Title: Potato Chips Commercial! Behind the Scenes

How to film a spicy hot potato chip commercial.
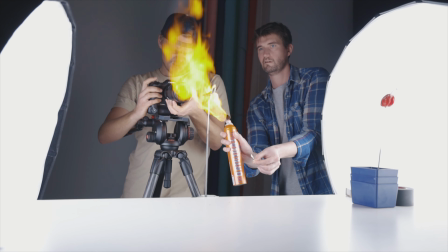[0:05]
For that you're gonna need fire, fire and yes you guessed right more fire. This is how I shot this flaming fiery chips commercial.
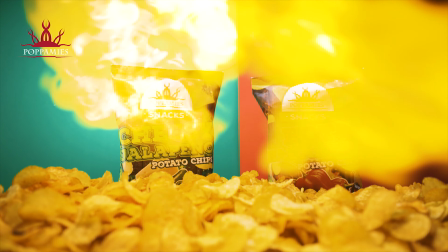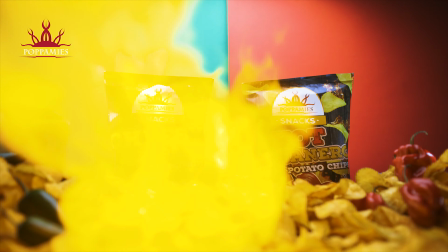How's it going y'all? It's awesome to see you two back in. So, you guys remember that hot sauce spec commercial I shot about six months ago? The one where I shot this film and sold it to this company afterwards. Well, now I got a call from that same company calling me and asking if I'd be interested filming two commercials for them for their upcoming product launches. One of which is this potato chip commercial. I really hope that this goes to show you that simply filming and passionately creating, You are one step closer, landing on the gig you want.
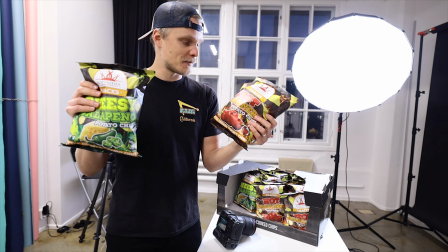[1:06]
So basically, the company is called Popomies, and they just came out with these brand new chips, and these are hot as fuck.
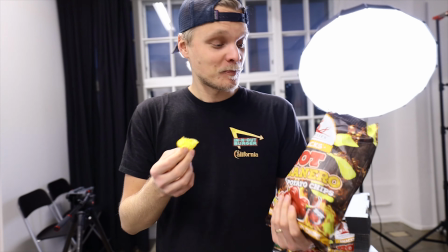[1:17]
Holy shit. I'm not joking. These are... Holy shit.
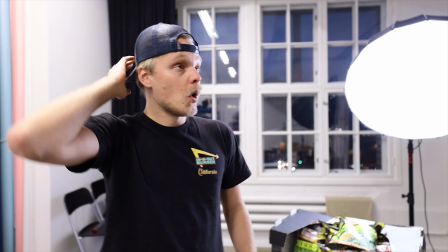[1:23]
Woo!
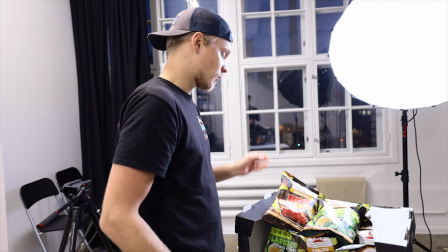[1:26]
It is ridiculous. we got cheesy jalapeno and we got hot
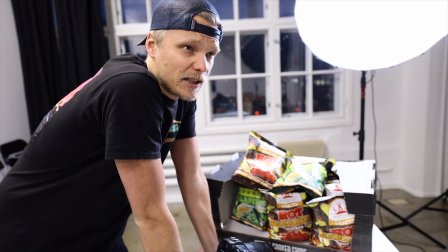[1:31]
habanero it's gonna be a 12 to 15 second commercial that
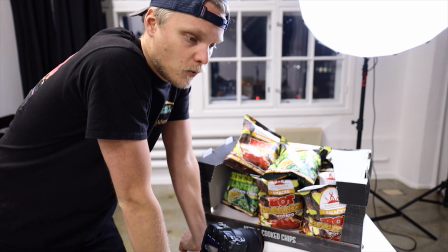[1:38]
the company is also gonna push out to TV and whatnot a fast-paced super short
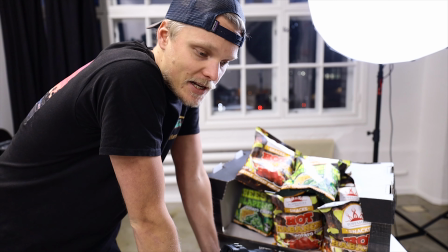[1:43]
commercial we need to show two different flavors and for the past week week and a half
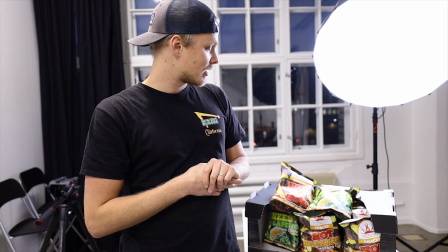[1:49]
I've been just planning this shoot out and today is the day when we start executing so after getting familiar with our product it was time to start building visuals around it.
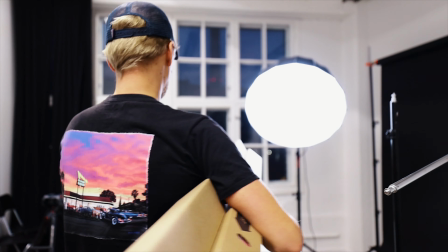[2:00]
I ordered two new backdrops to showcase the color and flavors of her products.
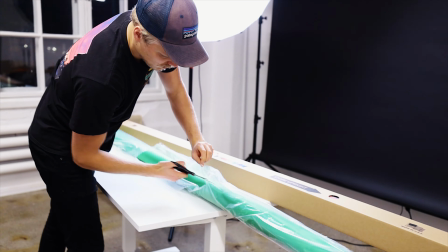[2:04]
If your budget allows you to buy props and new set deco I highly recommend you to do so.
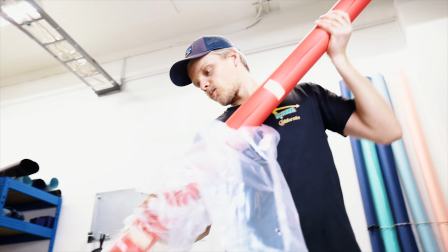[2:10]
These are just super easy ways to make your films more interesting. Basically these are the main colors in the film.
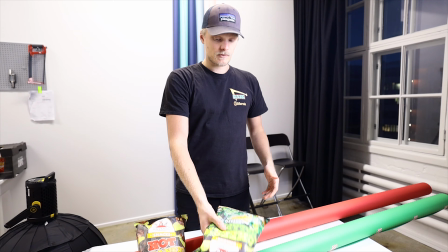[2:16]
A split green and a red. So I'm gonna be green and with this same goes for this one just red.
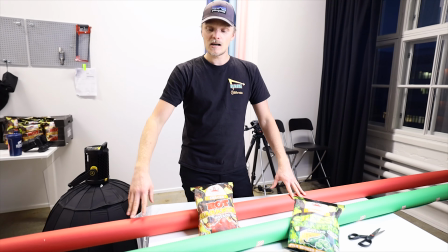[2:24]
I'm gonna cut with scissors like a smaller slide of this red or either way around and then just tape it right on the
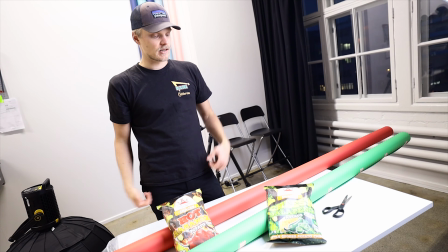[2:31]
green or the other one so we'll get that nice even split in the middle by the way there's been a lot of people asking me where do i have where
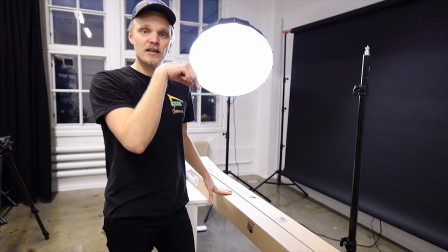[2:39]
do i get my backdrops this brand called bd backgrounds i'll leave the amazon link down in the description box to whoever is interested so
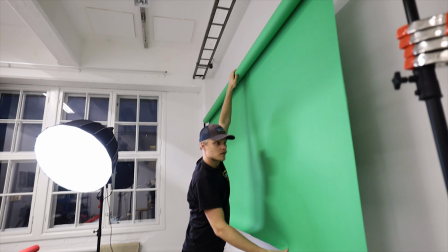[2:48]
you can just go and click on order from amazon this setup was easy to build with gaff tape also doing this already gave me more ideas how I could
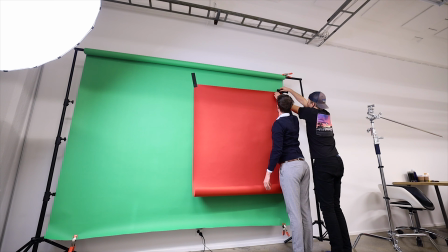[2:56]
use this color on color method in my future projects. This also really helped the product and the commercial itself to pop out more.
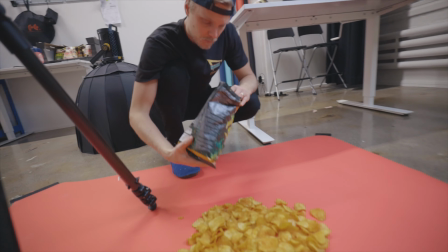[3:04]
Now when going into the opening shots, I opened a few bags of chips and placed them on floor right above my camera.
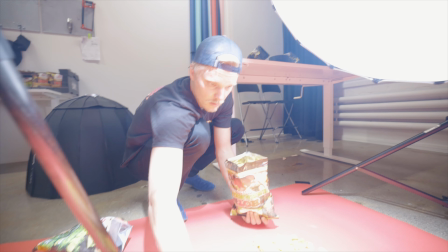[3:11]
Then with full blasted every corner of my frame since I was gonna film it with the Brobe F-SOP 14.
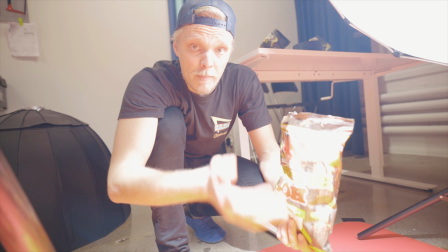[3:17]
We got a bag of chips and I opened it from the top and bottom as well and as I yell action,
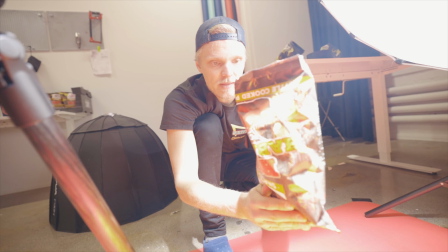[3:25]
Franz who's behind the camera is gonna open this like
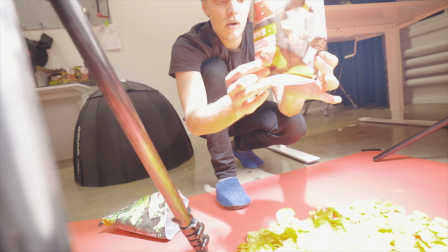[3:30]
so and when that happens I'm
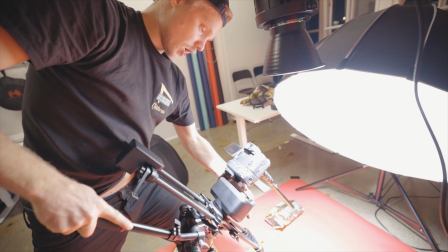[3:34]
also gonna I'm also gonna oh slide in as a action front so close the back and
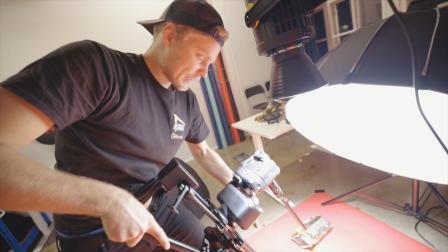[3:43]
then we go in and that's our opening shot for this I bet this is gonna look cool and straight away from the very first shot I feel like the audience is to be like captivated, right? Yeah. Yeah. Okay, let's go.